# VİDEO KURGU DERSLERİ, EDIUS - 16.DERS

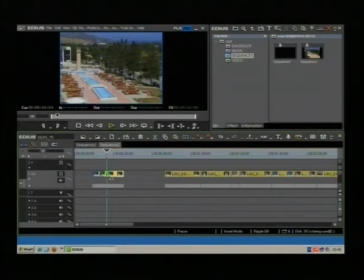Buradaki trim modu bakın.
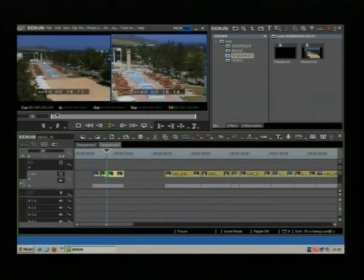Şöyle gördüğünüz gibi şurada araba yok ama şurada araba var.
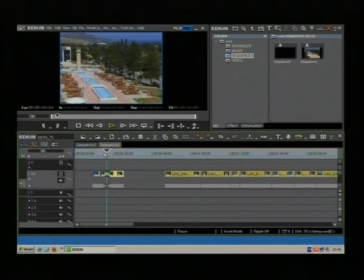Şimdi algı şu taraf olduğu için ben bunu rahatlıkla kullanabilirim.
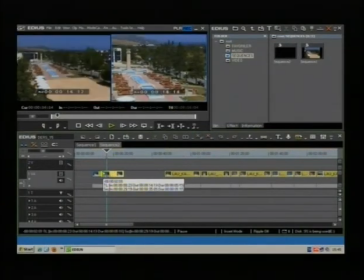Şöyle.
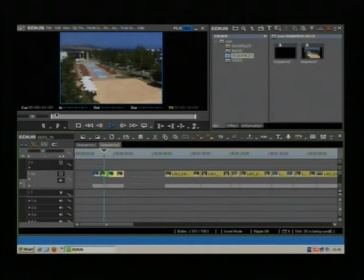Şöyle rahatlıkla kullanabilirim. Direkt kesmeye geçerim. Ve hiç gördüğünüz gibi rahatsız etmez. Bu kadar kullanmak yeterli olur diye düşünüyorum. Yine kısalttım klibimi. Bir sonraki klibim şöyle yine saate doğru yakın çekim.
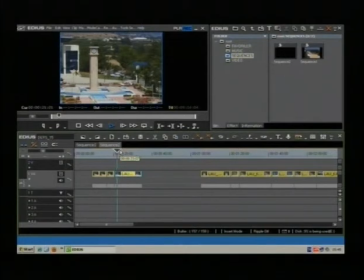Şöyle yaklaştırdım bunu da. Şöyle kabaca kullanmak istediğim kadar izleyip sağdan yine kapa parantez olduğu vakit sola doğru kırpıyorum bu klibimi.
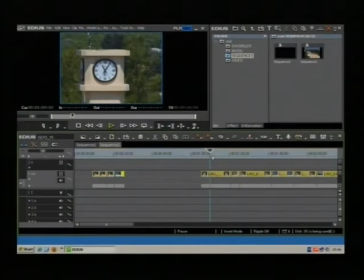Yine saatin bakın tam hareket anını yakalamışız. Şöyle yaklaştırıyorum.
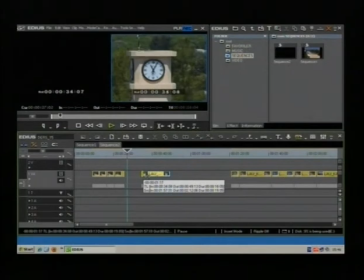Ama galiba kırptım onu. Geri alayım şöyle biraz. Evet. Şimdi izleyelim.
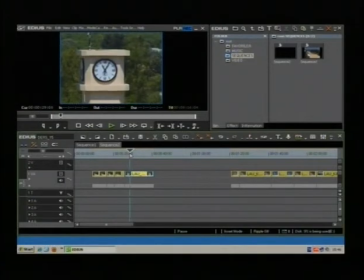Evet, şurada. Birazcık öne alalım. Şurası yeterli olur. N harfine basıyorum bu sefer. Şöyle yaklaştırayım. Evet.
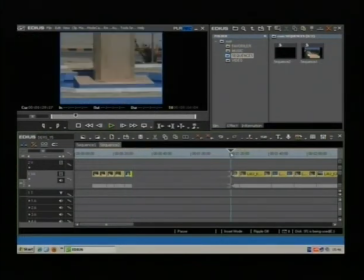Şu kadar yeterli. Bu da. Daha sonra şöyle bir tilt apım var.
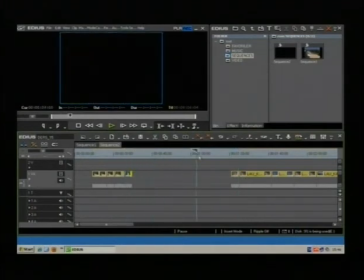Bunu zaten böyle bir buna benzer bir plan kullandığım için bu hareketi kullanmıyorum.
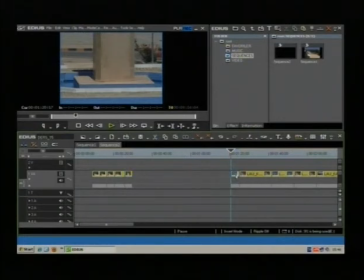Bunu aktifleyip buradan sildim arkadaşlar.
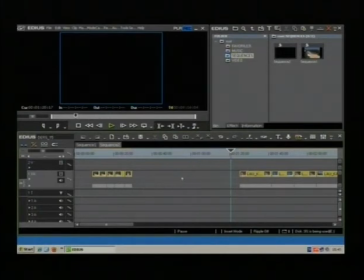Daha sonra burada kalan boşluğu arkadaşlar kapatmak için sağ tuşla delete cup diyorum.
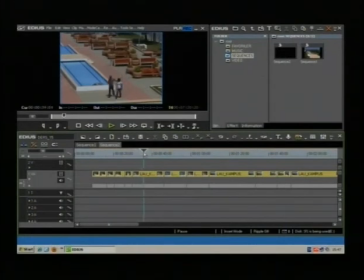Ki daha rahat çalışayım. Daha sonra havuzun kenarında yürüyen öğrencilerimiz şuradan başlamak istiyorum. Şöyle şöyle birkaç adım atsınlar ve kestim.
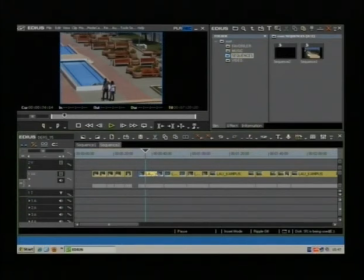Bu sefer M harfini kullanıyorum klavye üstünden. Buradaki kullanmak istemediğim aralığı silmek için. Şöyle bakın klibim bu kadar yeterli aslında bana. Yine havuz detayım şöyle küçük bir parça kullansam yeterli.
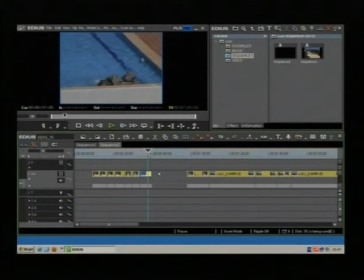Şunu da buraya yaklaştırıyorum. Şu kadar yeterli olur diye düşünüyorum. Evet şöyle. Bu boş bir kare. Buna benzer bir kalem var zaten. O yüzden bunu da burada istemiyorum.
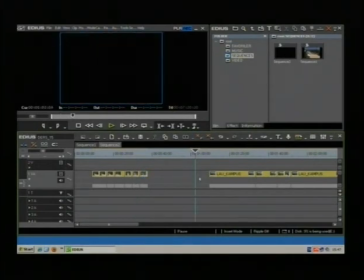Sildim arkadaşlar.
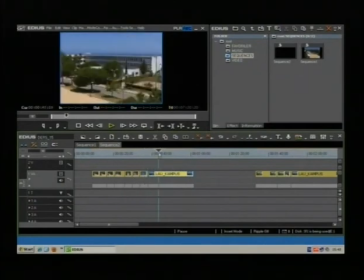Bir sonraki klibi yaklaştırıyorum. Evet şöyle. Yine bir araba geçiyor. Araba geçiş esnasındaki şeyi istemiyorum bu sefer. Diğer araba daha iyi de arkalardan gelen. Şuradan itibaren kullanacağım.
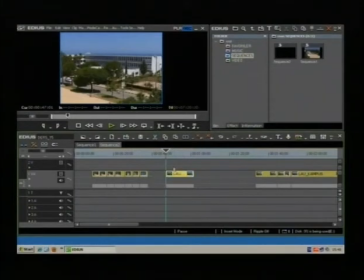N harfine basıyorum. Çünkü bu alanı istemiyorum. Şöyle.
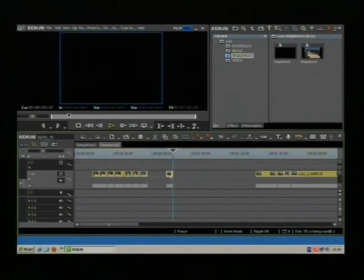Bu kadar yeterli olur. M harfine basıyorum ve klibin gördüğünüz gibi sağ taraftaki alanını kesti.
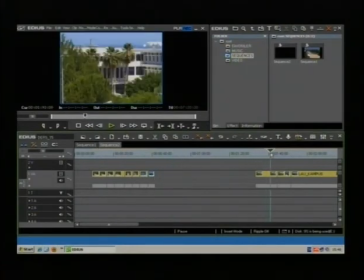Bunu da yaklaştırdım. Bir sonraki klibimiz böyle bir şey. Bunu da yaklaştırıyorum. Bunun ardından kullanabilirim. Şöyle. Küçük bir parça yeterli olur.
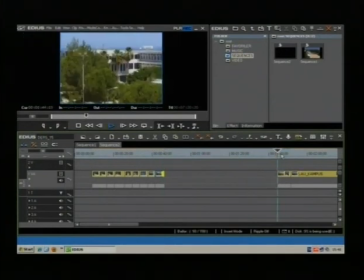Şöyle bir pan hareketim var. Başında kamera hafif aşağı doğru eğiliyor. Onu kurtarabilmek için başından birazcık yiyorum arkadaşlar şöyle. Ve bunu da yaklaştırdım. Sonra bir zoom in hareketim var.
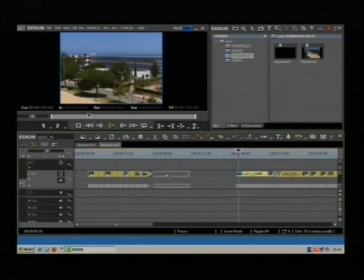Zaten dikkat ederseniz bakın şu klibi de yaklaştırırsam bu plan şu pan hareketi ve bu aynı yerler benzer yer. O yüzden bunu istemiyorum.